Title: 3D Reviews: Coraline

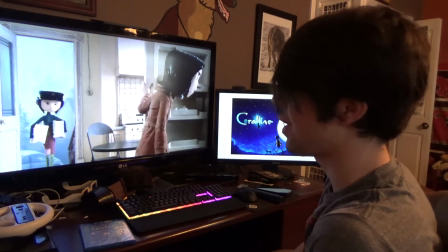(12:22)
Really, pushing the fact that she's pulling away from her parents now,
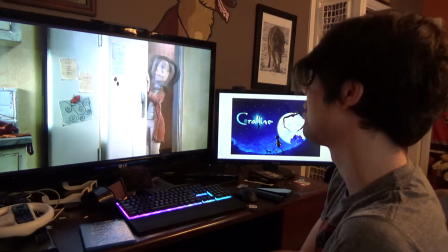(12:29)
and she's putting as much distance between her and her mom as she can. Alright, here you can really tell about the room.
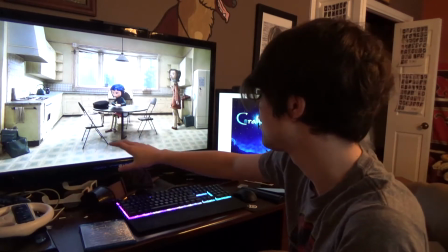(12:37)
And it's kind of hard to see on the video, but you can definitely tell that the floor is sloped.
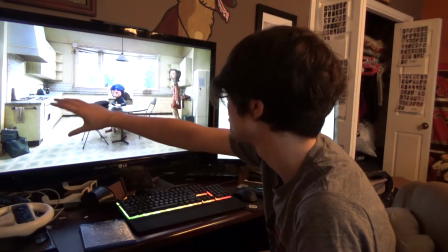(12:43)
The dimensions on the counters and everything are squashed.
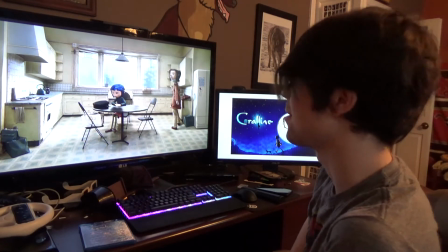(12:47)
It's the little things, but it really adds up. And subconsciously, it's flat.
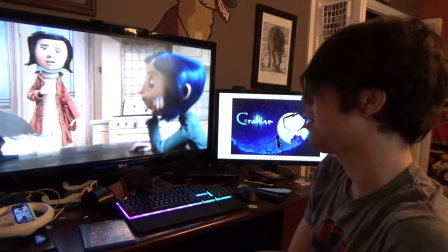(12:52) I want to go back to the other world.
The audience watching this is thinking this is just like her.
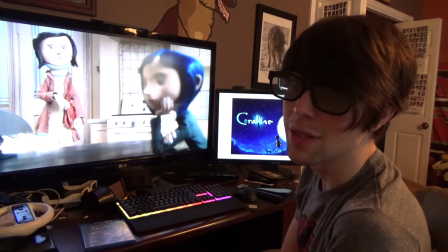(12:58)
We're seeing the world how she's seeing it. We're feeling it how she's feeling it.
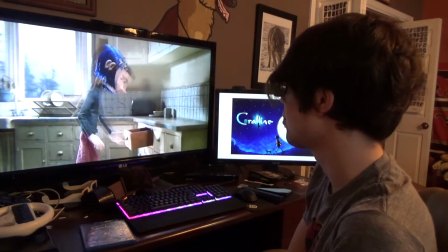(13:03)
As the audience member, you do want to go back to the other world because it's so exciting, and you're like, the 3D's so good there, and I want to see all that stuff.
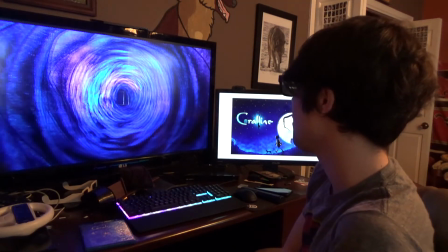(13:13)
Get that depth increase once again.
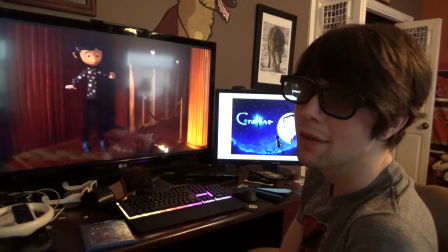(13:16)
We're about to head into the play scene with a bit of circus acrobatics,
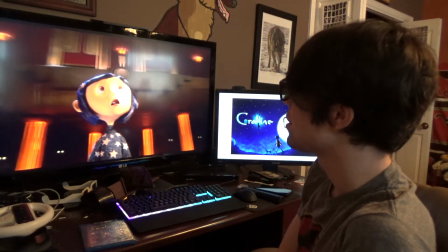(13:25)
and we're about to see some more of this film's excellent 3D.
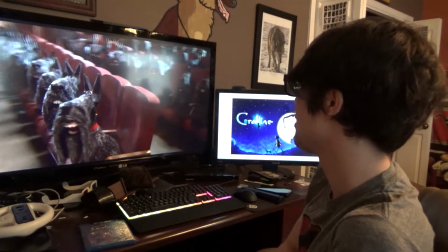(13:30)
They're already ramping it up here. You can see the rows and the rows of dogs.
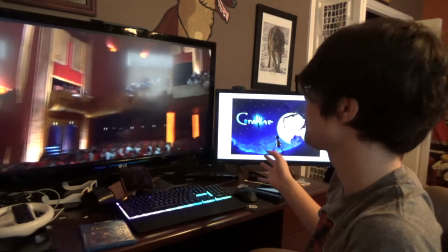(13:36)
The theater is just so massive. You really get a sense of scale here.
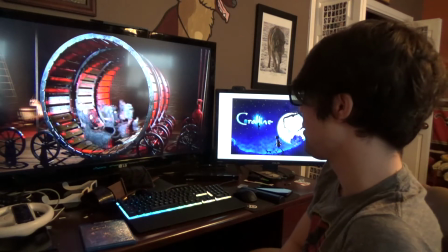(13:40)
It's almost dizzying, which I think was kind of the intention.
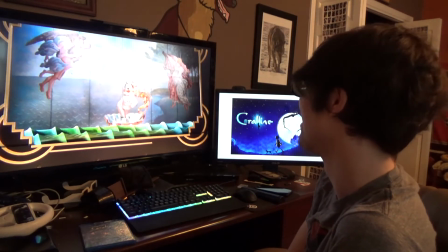(13:49)
I think that was everyone's reaction to seeing this. I wonder how close this movie got to a PG-13 rating.
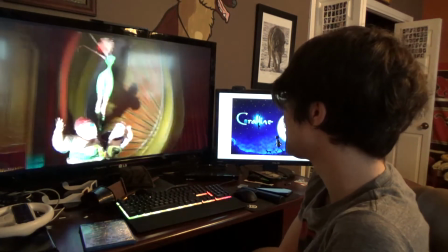(13:59)
Now this section's really excellent in 3D. And one thing 3D is really good at is scale.
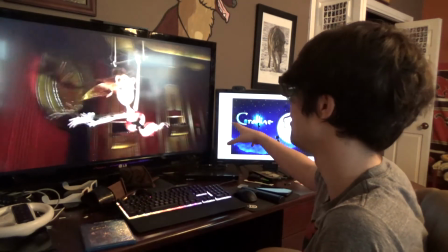(14:06)
And once they grab Coraline, she's flying around the theater. You really do feel how high up they are.
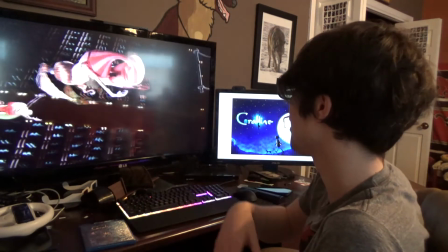(14:16)
She's coming out in the negative space.
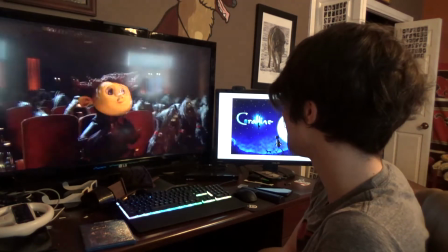(14:22)
Really, really cool shot there. Really do get the feeling of how high up she is.
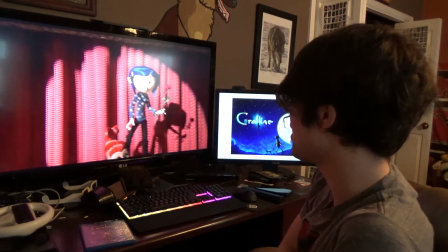(14:29)
And by increasing the depth here, you really do get a lot of mileage out of your set because you make it feel larger than it actually is.
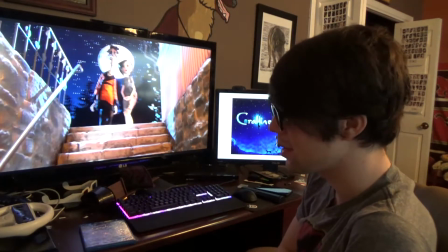(14:37)
That's one of the great things about, the camera and the settings that you have there while taking the images does that as well.
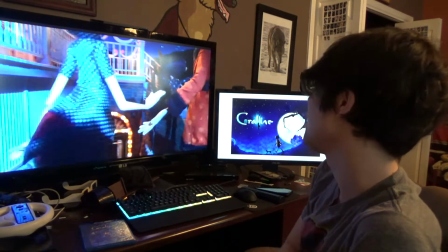(14:46)
But 3D can really help give a sense of placement.
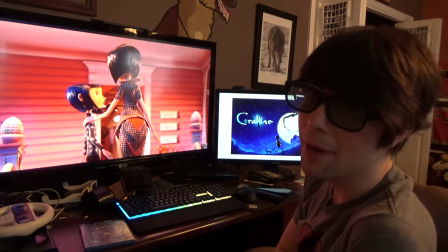(14:50)
And VFX tend to blend better into live action with 3D as well.
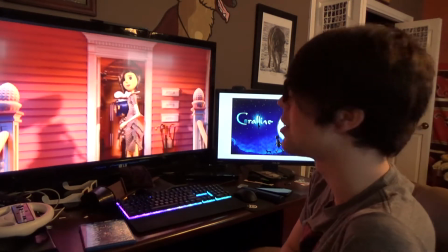(14:56)
The 3
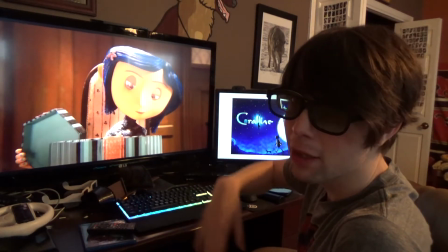(14:59)
candles, the 3 portraits in the back representing the 3 children she's already taken.
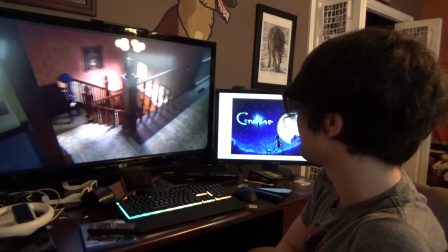(15:05)
You notice here at the that one shot, there wasn't very much depth there.
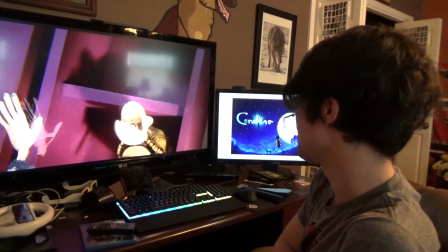(15:11)
But this is kind of the point in the movie where the intense depth and 3D is starting to
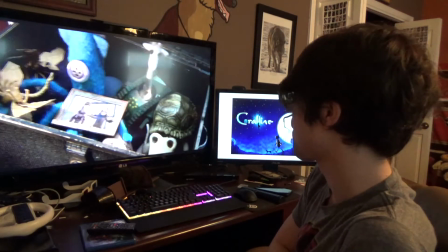(15:18)
signify something not so great. It no longer signifies fun or excitement.
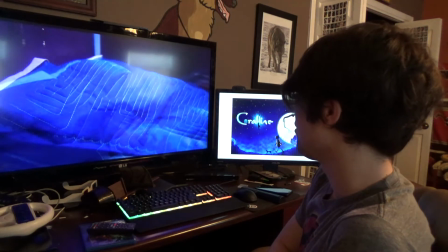(15:25)
But I mean, you can ascribe, you know, different depths to whatever emotion you want to get across.
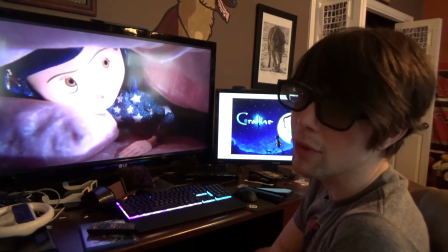(15:32)
Excitement or fear or whatever, just intense emotions.
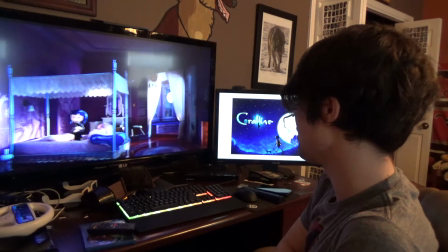(15:36)
But she's still in the other world, and the 3D still kind of represents that.
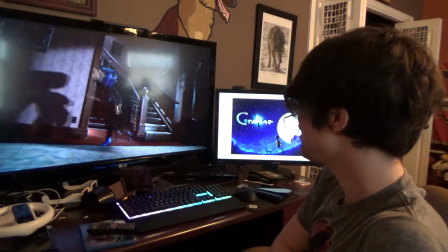(15:42)
And it's brilliant.
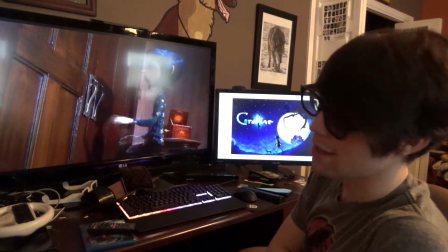(15:43)
I mean, outside of the set design, the 3D being the way that it is also is an indicator that she hasn't left the fake world.
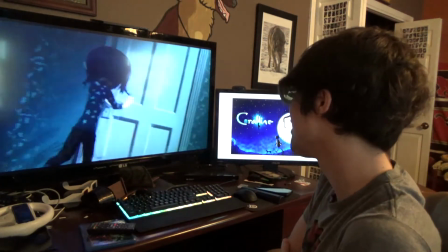(15:56)
More intense, macabre 3D.
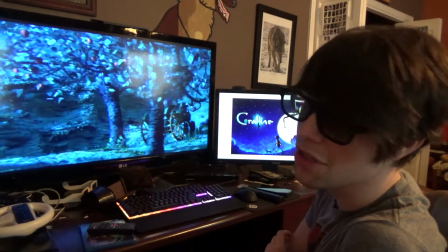(16:01)
That shot is reminiscent of the earlier in the film, was very shallow, but now you can see it in all its deep glory.
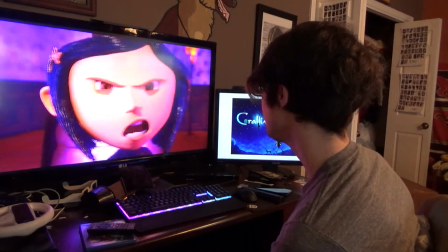(16:08) You aren't my mother. Apologize.
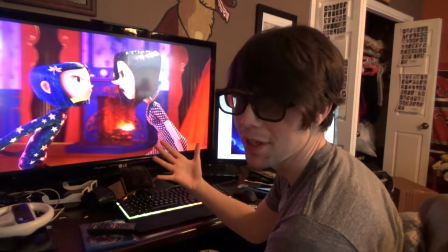(16:13)
It's getting really intense. The characters are getting into your face. They're coming out in negative parallax.
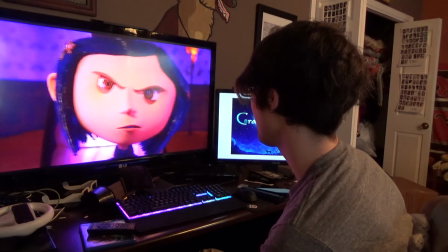(16:21)
And they're about to amp up the 3D in just a moment.
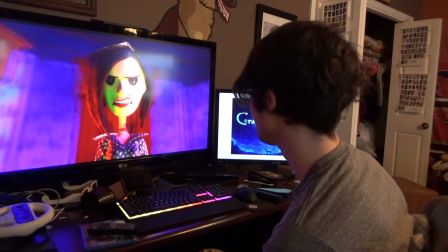(16:24)
Right here, as she's turning into the more spider-like version of herself.